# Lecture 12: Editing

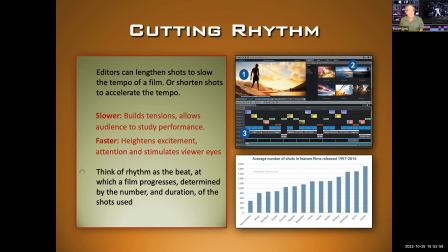So slower editing builds tension, allows the audience to study the performance. Slower editing is really good when you want to be sad or lean into an intense emotional moment. Faster editing heightens excitement. It heightens attention. It stimulates the viewer's eye.
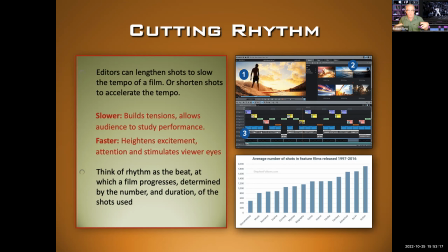So that's really good for action scenes or maybe a fight where you want the viewer to feel the rhythm and the violence of the fight. Okay, so think of rhythm as a beat at which a film progresses, determined by the number and duration of the shots used. So as you can see, as we just various
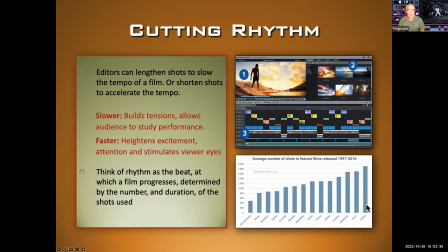types of genres here, when we get to action, which tends to have a lot of editing in it, you have the highest number of shots, okay? Right, because that means they're cutting a lot. More shots, more cuts. So action and sci-fi adventure, which are films that try to be visually stimulating, all these genres, fantasy as well, are going to have more shots and more edits.
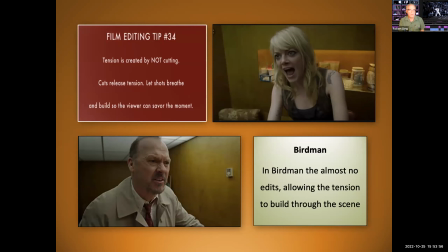Here's a little tip though. Tension is created by not editing. I just want to remind us of this. We just watched Birdman. I guess, yeah, you guys have just watched Birdman. And so cuts release tension, okay? Sometimes you want to let the shots breathe and build so the viewer can savor the moment.
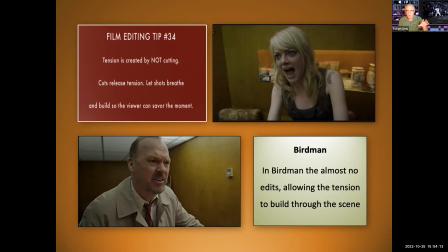We really saw that in Birdman, where there were almost no edits in the film. And when they were arguing, the camera switching back and forth between these two, it's really tense. They don't cut. So in other words, they keep that tension in the viewer.
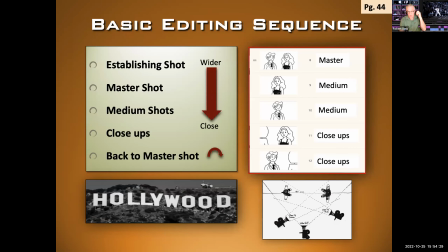So let's just cover the basic editing sequence here. Now, I did make a mistake here in the booklet. I noticed that we jumped ahead to page 44. I didn't have this part in the booklet in the correct spot. So my mistake, but I'm just pointing it out now. Establishing shot, master shot, medium shots, close-ups, back to the master shot.
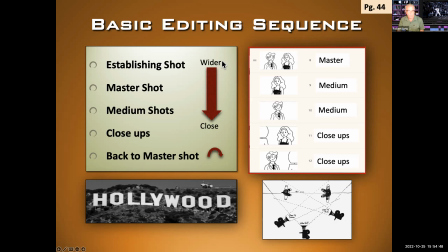So notice how we're going from wider, sort of like more information, to more specific information, going wider to a close-up, and then back to the master, okay? So here's how it looks. Here's how the shooting diagram would work. Maybe the wide shot is where we do our master. We shoot our medium shots and our close-ups from these positions.
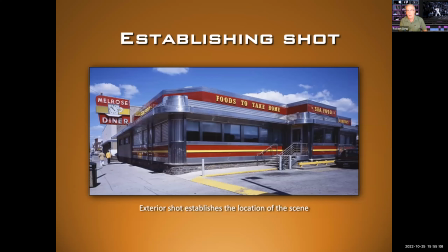Let's look at a specific example from a film. So here we have the exterior shot, our establishing shot that lets the audience know where the action's taking place.
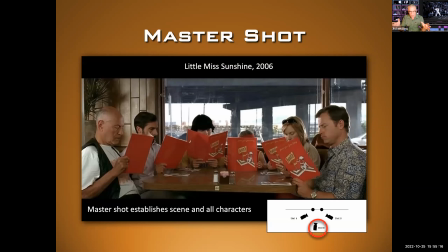Then we have the master shot. We're in, okay? And very often they're going to shoot the entire scene from this master shot. They'll do at least a few takes of the whole scene from the master, so they can come back to it whenever they want. So here's what it looks like. The master shot's a wider shot, probably further back than this, capturing all the action.
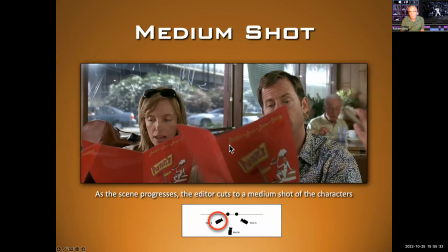Then we move into medium shots. As the narrative and the scene develops, we want to punch the camera in a little bit and reveal a little bit more information, get a little more personal.
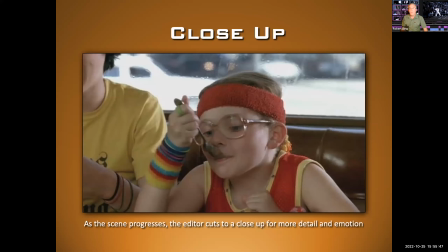So here we do these two conversing. And then eventually we'll go to close-ups, okay? Maybe for the penultimate moment in the scene or some sort of emotional reveal, we want to do that in the close-up so that the actor's face can be revealed, okay?
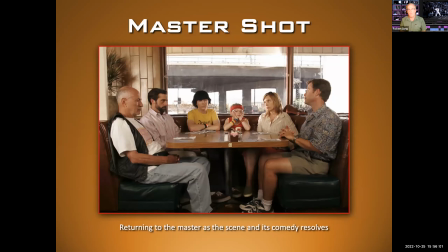And then to go back, we go back to the master shot. So look, they don't have their menus. It's at the end of the scene. Looks like everybody's mad at each other. Something has happened in the scene. We go back to the master to reinforce it. Now remember, they're going to be shooting the whole scene from various angles, but the editor puts it together in the edit.
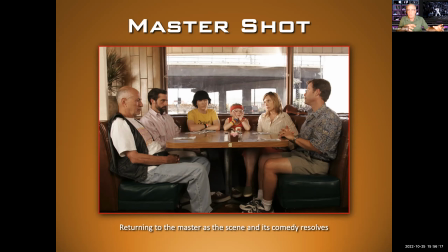He decides where the scene opens and where it closes.
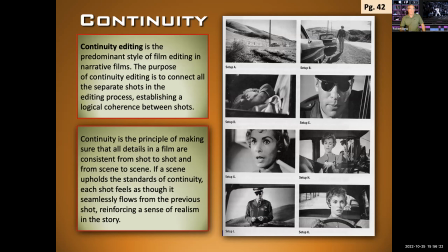So the other thing that's really important in Hollywood editing is called continuity, okay? Continuity is editing is what you're used to. That's what most Hollywood films are made of. And continuity editing is the predominant style of film editing and narrative films.
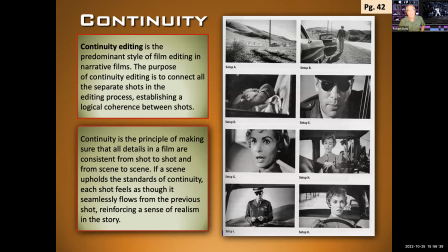The purpose of continuity editing is to connect all the separate shots in the editing process, establishing a logical coherence between shots. Now, in this example, we're going to look at this clip in a second. This is from Psycho. The woman wakes up in the morning, having slept the night in her car. Police officer comes up.
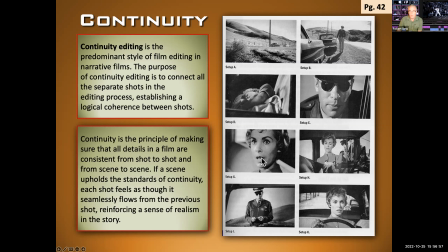There she is sleeping. He looks in. She answers his question. He asks for a license. He looks at it. Eventually, she drives off. You know, without even seeing the movie, these shots all kind of make sense. This is continuity editing.